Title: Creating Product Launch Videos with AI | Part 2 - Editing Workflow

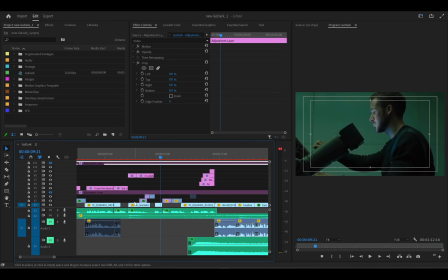(32:53)
Use memes, use movie references, use popular videos references as well. So essentially that is what I did in this part. So every shot was intentional, even if it was a second or 2 seconds, because you might think it's a second,
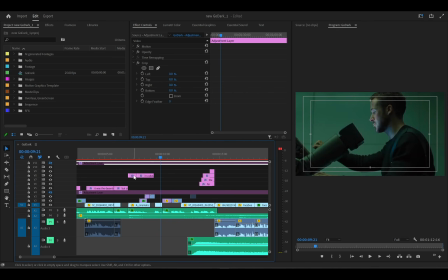(33:09)
the eyes cannot notice it, but trust me, the eyes are really complex or very meticulous organ. It can see even the slightest change in something, right? Or slightest effects that you would not notice, but subconsciously it has noticed it.
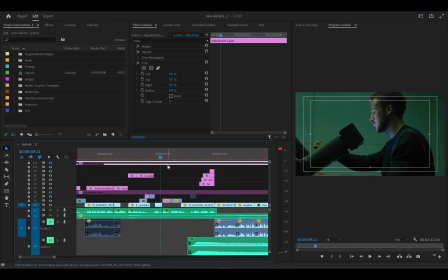(33:27)
When you remove it, you'll be able to tell that something has changed in this video, but you might not be able to point it out, right? So make sure every shot is intentional, and every clip you use is, I think this was talking about balance here.
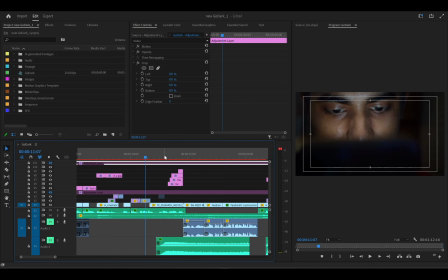(33:40)
A guy, same thing in this place here. I was talking about how you think you're not being watched, and then all of a sudden you figure out that the whole world is actually watching you, right? There are obvious ways to express this part of the scene, right?
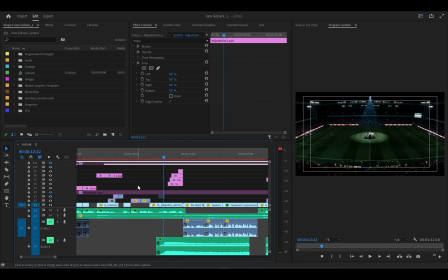(33:56)
But creatively, you have to imagine stuff. Excuse me, you have to be creative about excuse me, you have to be creative about displaying this what's the word, or how do I put it now,
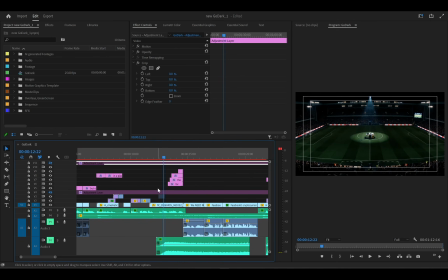(34:17)
explaining these scripts, visualizing, representing these scripts, in words, in visual terms, right? You want to obviously now a guy is in the middle of a field, the spotlight only on him, all around him is dark.
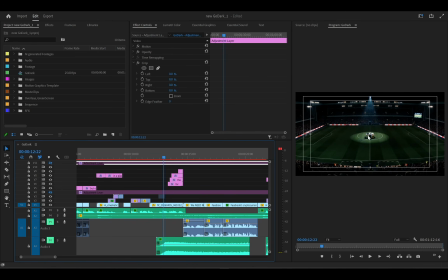(34:30)
So to an extent, the guy only sees, because if you stand in the spotlight, you won't be able to see what is around because the light is blocking out. So in your mind, you think that only you're in the spotlight, like you're not seeing anything outside, so you don't know what is going on outside the scope of this light, right?
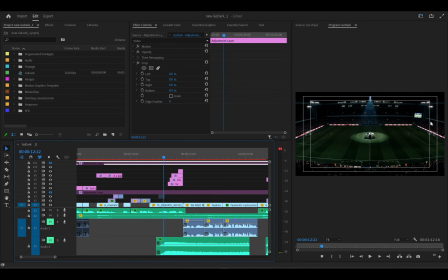(34:48)
And all of a sudden, the stadium lights open, and you can see that literally the whole stadium is watching you. So it's also, in a way, your brain can interpret that as what the script is saying at that point, that you think you're not being watched, but then the whole world is actually watching you, right? And then the stadium lights comes on, and you see the whole crowd watching you.
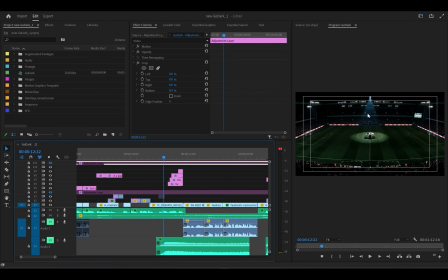(35:08)
So when you're generating your AI shots, don't just generate something what or generate something that is obvious. Try as much as possible to be creative about the shots, that also still tell the message or still passes the message, right?
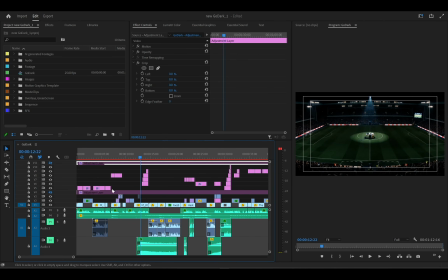(35:22)
So when you do that, all of across all the footage, it's going to be, at first might be stressful, but the more practice you do, the more videos you generate, everything seems come easy to you, comes natural to you. So you start generating the shots, once, and then you generate all of that to the point where you're done with the video.
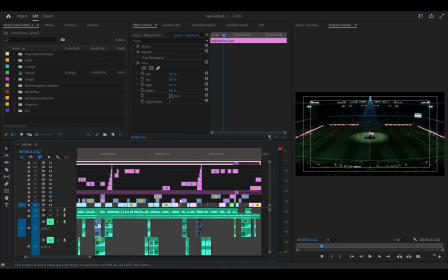(35:42)
So once you generate all your shots, right, and I'm going to show you a part where I use match cuts, like so this part here, and that part I use match cuts.
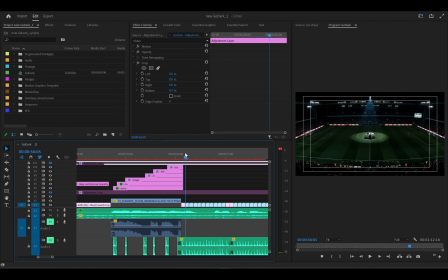(35:50)
So I think yeah.
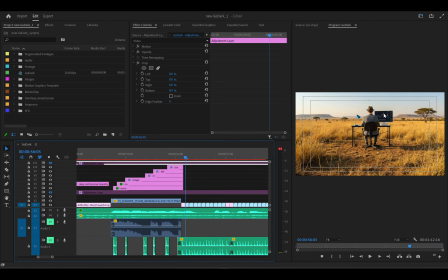(35:52)
So this is a match cut, same composition, a guy on the decks, it's a screen here in the savannah, on the beach.
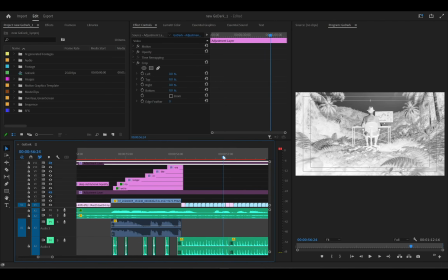(36:01)
I think I invited the images at this point, in the rainforests,
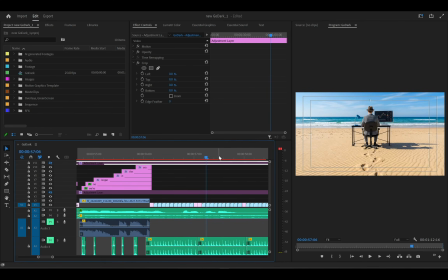(36:06)
in glacial snowy region, beach again, basically in the deserts, savannah, rainforest again.
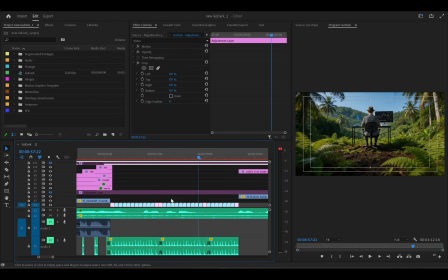(36:14)
So like this is a match cut, right? Same composition, different shots, but same composition, put together side by side in a sequence. By the time you put them together multiple times, you get a match cut. And now, fun story here, this place was empty for this space from year to year.
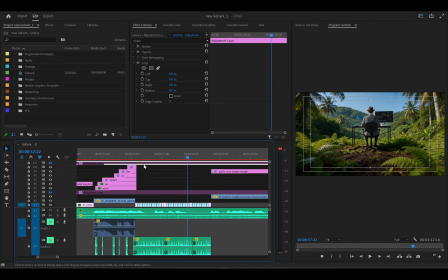(36:33)
I did not know what to put in between this place, right? I had no, I was, it was, I was stuck for days to put in, so I decided to put this here, and it still made sense in the video, right? I just put this match cut there and it made sense. So match cuts can be used as fillers as well, when you're stuck, or when you don't have enough footage
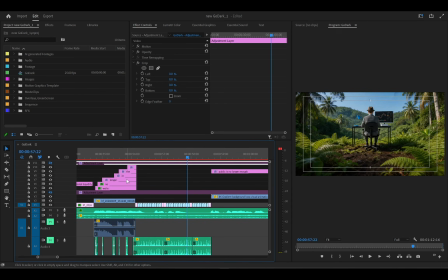(36:50)
to fill up a space in your video, you can just use match cuts, relatable match cut anyway, because this guy is obviously trading and we're talking about trading here, right? So these are the this is the intentionality I'm talking about in footages.
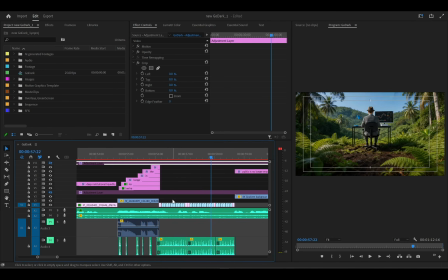(37:02)
When you're intentional about each shot, everything makes sense, right?
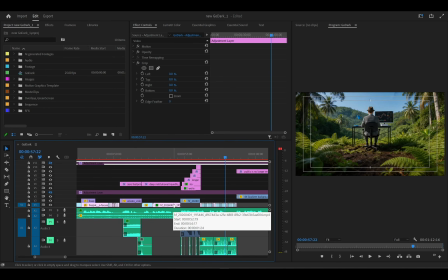(37:06)
I'm going to talk about another shot lastly, and then we um move on to color grading and matching the shots, right? I'm looking for a part where I used I'm actually going to talk about two references, then we move on to the next part of the video, right?
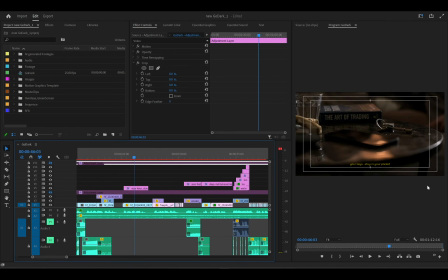(37:22)
So this is a shot, and it says your keys stay in your pockets. For those of us in crypto, when the script says your keys, you obviously know it's not physical keys, right? Literally means the keys to your wallet, like your seed phrase basically.
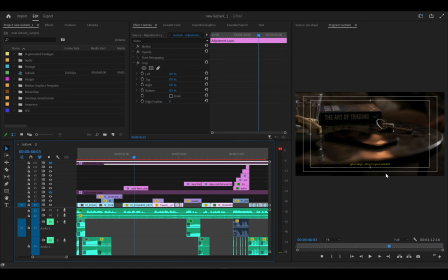(37:41)
So your keys stay in your pocket, but it does not mean literal keys like the one your seed phrase or to your wallet. So this is a shot that signifies that kind of tells the story. Your keys, when you see a guy picking up his keys on the table, right? It still passes the message because it's your keys.
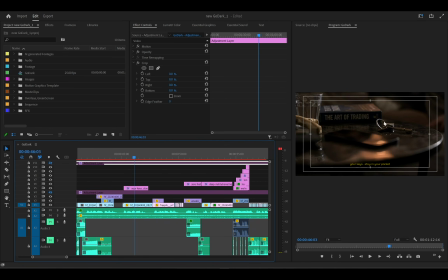(38:01)
It's stay in your pocket, not somewhere unsafe. Because currently the keys on the table is open to somewhere anybody can pick up the keys. But the moment the guy's hand picks up the key, it becomes more secure, right? Which literally buttresses the point here is your keys stay in your pocket, right? Like I said, your script has to be solid.
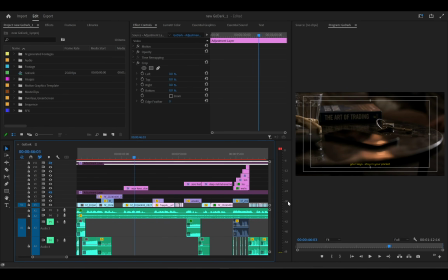(38:20)
If your script is not solid, whatever footage you generate might not be as good as as what you want, right? Another thing is the intentionality in this shot is this book here.
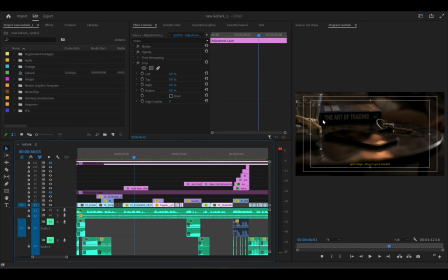(38:32)
If you had seen the original footage, this book here was not the reference I picked this image from. The book was something else, but I had to use AI to regenerate it and put the art of trading, because the whole point of the or the whole scope or spectrum around this video was about trading.
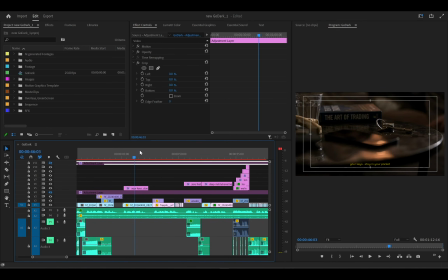(38:52)
Basically was about trading, and it would make sense to have another book here. It was just like a subliminal message for my audience, and you might think people would not notice it or people would not find it interesting, but yeah, it is one of those things that you just, as an artist, you want to put, and you don't know who would find it interesting or how many people will find it interesting.
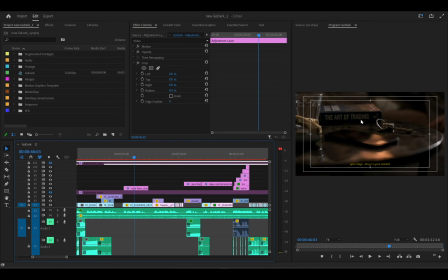(39:12)
So the art of trading, because obviously the person we are talking about is a trader, right? I replaced the book. So these are the intentionality hints, or should I say this is the intentionality basically I've been talking about. Make sure every shot is passing a message or passing the message you want it to pass.
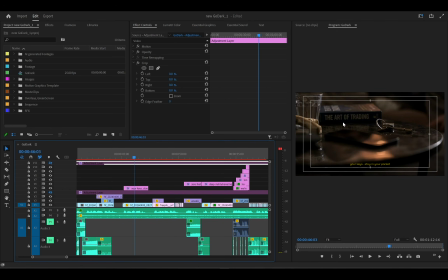(39:29)
Don't just use any shots. Don't just use any um footage you generate. Make sure you put in some actual message into the shot. Make sure it's intentional, right? And all of that. So this is just one part. This is just something I did while I was editing, while I was generating the footages and all of that.
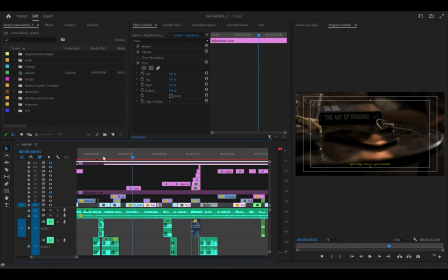(39:47)
Same thing with, where is it? Same thing with, I think, this part.
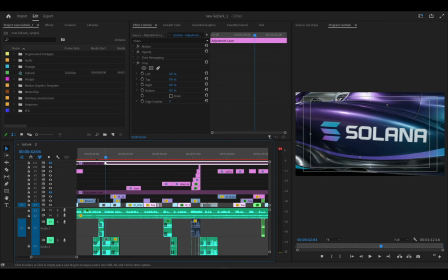(39:54)
Yeah. So this part, I think I was talking about speed in this part. Speed on Solana, like how your payments or your transactions are settled in seconds, right? I could have used motion graphics to display or visualize that part, but I know what signifies speed in real life.
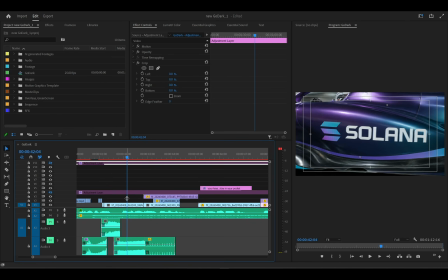(40:13)
Like what do you what does your brain think of immediately you see this stuff, or at speed? So obviously F1 cars are fast, one of the fastest cars in the world. So the moment you see an F1 car, your brain already associates it with speed, right?
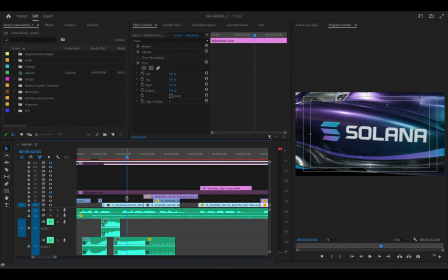(40:28)
So using a F1 car in this scenario would make a lot of sense. So now Solana branded F1 car. So if you say Solana F1 branded car, you obviously, and I'm talking about speed on Solana, your transactions are settled in sub-second speed on Solana,
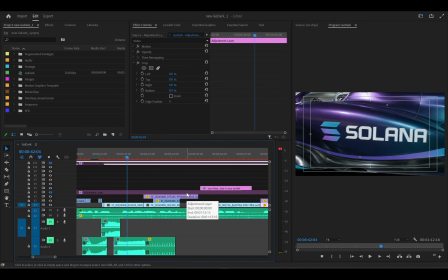(40:44)
is already like portraying the whole points, or agreeing with the fact that yes, speed and transaction speed on Solana is fast, right? Settlement on Solana is fast. So these are the kind of shots that you want to be using. You don't have to use obvious shots in your footage.
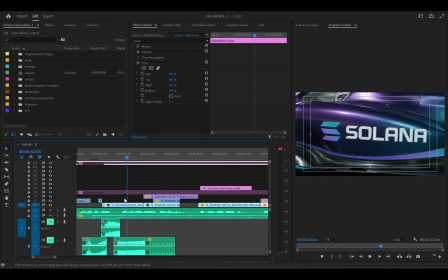(40:59)
You have to use shots that kind of like dry jokes. If you're a fan of dry jokes, use stuff that that's not obvious but still passes the message, right? And all of that, right?